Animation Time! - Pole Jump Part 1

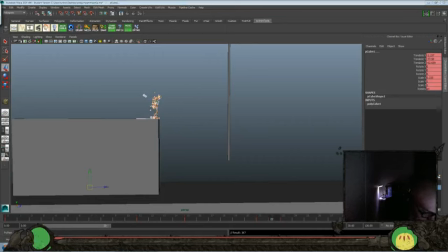[61:48]
And again, this isn't perfectly in there. It's just kind of timing notes there for how we want to time this shot out. And that probably pushes us back a few frames. So 148, then, that we're looking at.
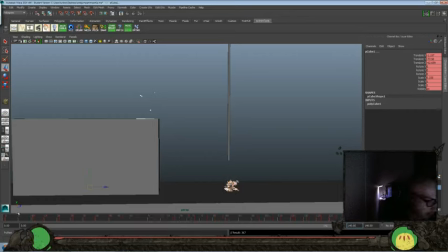[62:05]
142. All right. So let's watch that now, see if those moments kind of hit. So we've got steps forward, looks. Steps back. It's not really perfect yet.
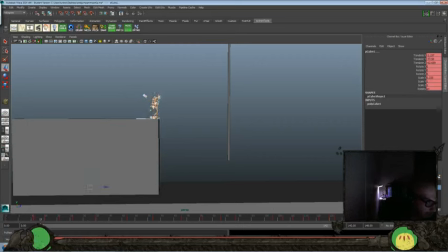Hold that first move a little bit, or that first position a little bit longer.
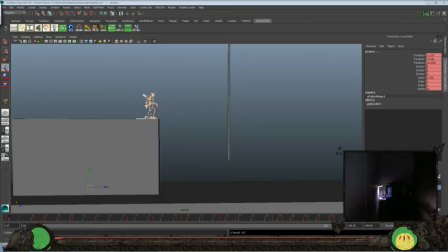[62:43]
Just so it has its own little bit of move there. Let's see.
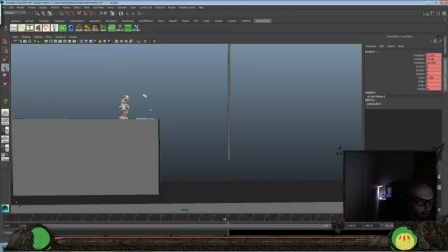Right there, so we blend those moves a little bit more.
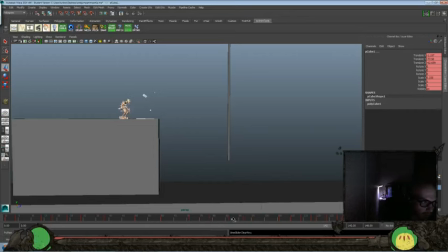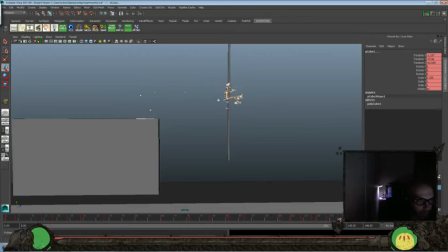[63:32]
Got some definite spacing that we need to clean up through there.
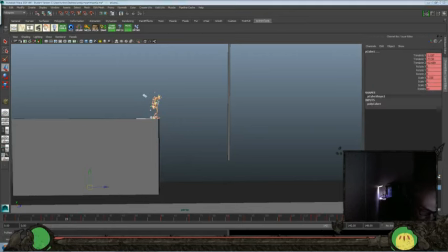[63:44]
I still think that that needs to hold for maybe another four frames. Again, we'll add some more variety in there so it's not really just holding so tight. But I think just for overall timing of our shot, we want it to really read. Maybe we'll have them look a little bit left to right or something there too. We'll
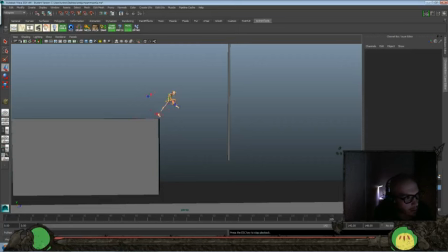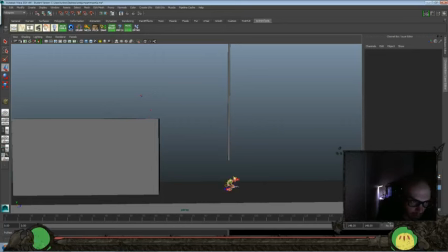[64:21]
do a couple extra frames now because we added that.
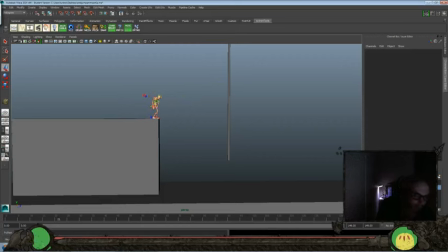[64:41]
And eventually we'll add a little bit of recoil at the end there too, so probably another 20 frames or so just settle after that. I
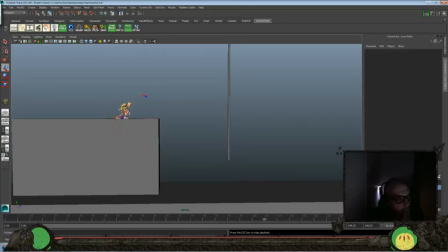still think that this step right to there, this should be kind of a fluid move from
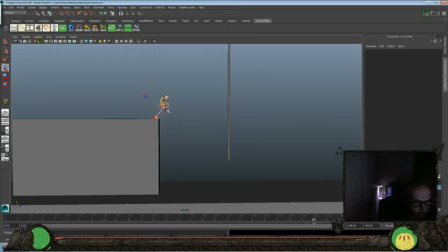[65:16]
122 to 124. Is that really all it takes?
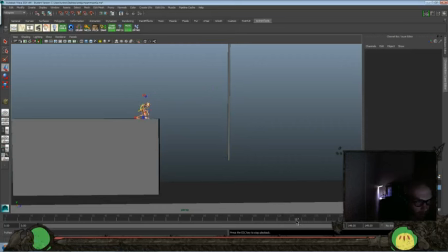[65:34]
Maybe it's the step right before it that this moved from 117 to 122. It was too long. So let's grab everything.